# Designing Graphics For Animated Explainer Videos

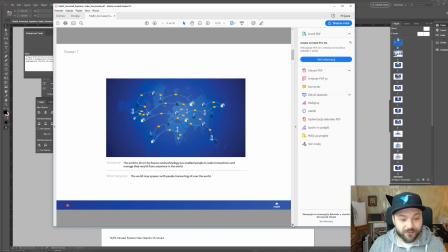498s
They can basically review each screen,
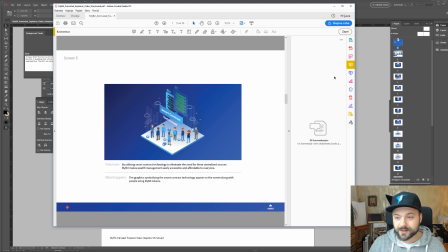503s
check out the graphics, maybe do some comments, like you can use, okay, I have this in Slovenian, so sorry for you guys that don't understand it.
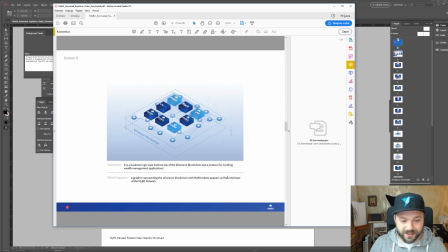511s
This is just a comment, and they can put comments in here on every slide and send that back to me,
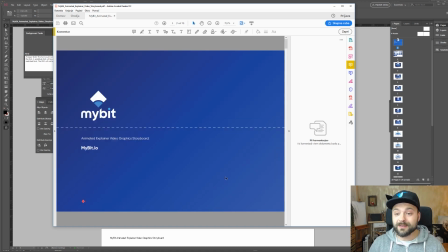517s
so I can do a revision and send them a revised version once again. And once we have that complete, we basically start with the animation stage.
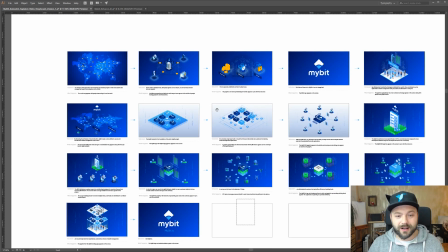530s
Now for this video, I've used graphics
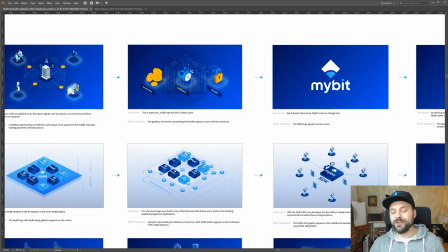534s
because the client's logo looks like this, and they have this really blue background that they use it.
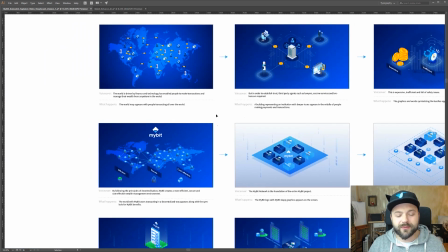541s
So I have to be careful when I design these graphics. I have to be careful and really think about the design so that it's actually consistent with their corporate image and with their complete overall graphic style.
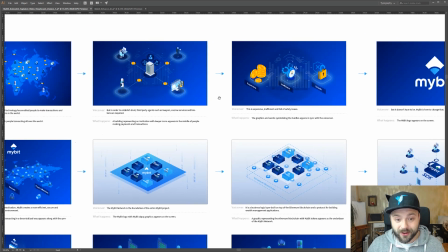558s
So that if somebody sees this, they will know right away that this looks like my bit blue background.
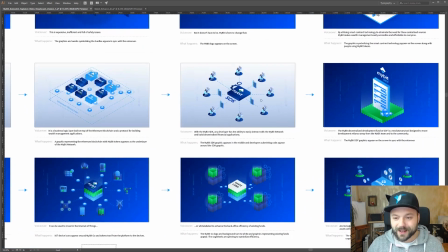567s
And yeah, you have to make sure that the video is branded,
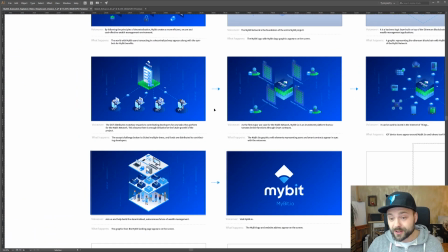571s
that the colors and everything and fonts are accurate and consistent with their brand.
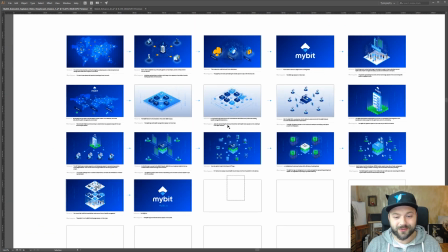578s
So I'm really excited that I was able to share a bit of my process, a bit of my design process for explainer video graphics with you guys. Because usually I'm under the non-disclosure agreement with the client and I cannot show you what I'm working on, but with this project that's not a problem.
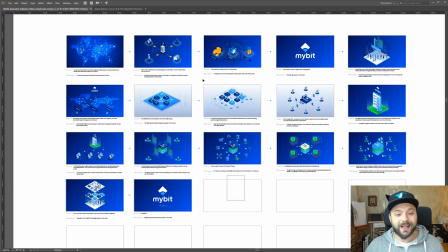596s
So I'm really glad that I was able to share that on my channel. And that's it, guys.
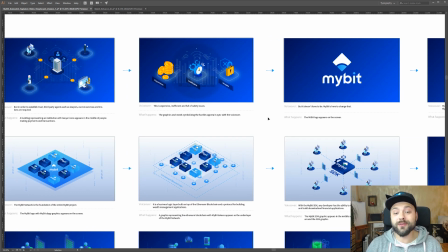603s
Let me know if you find this kind of content helpful, if you found this video interesting, or if you have any other ideas of or any other questions of or ideas about the topics that you would like me to cover, and I'll be glad to do that. And I hope you enjoyed the videos.
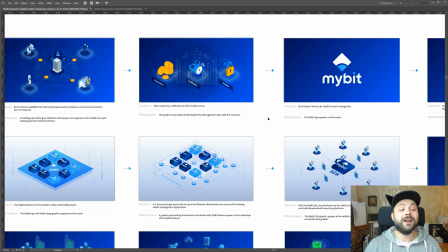622s
If you have any kind of questions, feel free to leave them in the comments below. And if you like the content, give me a like and subscribe to my channel. And thanks for watching, guys. I'll see you in the next one.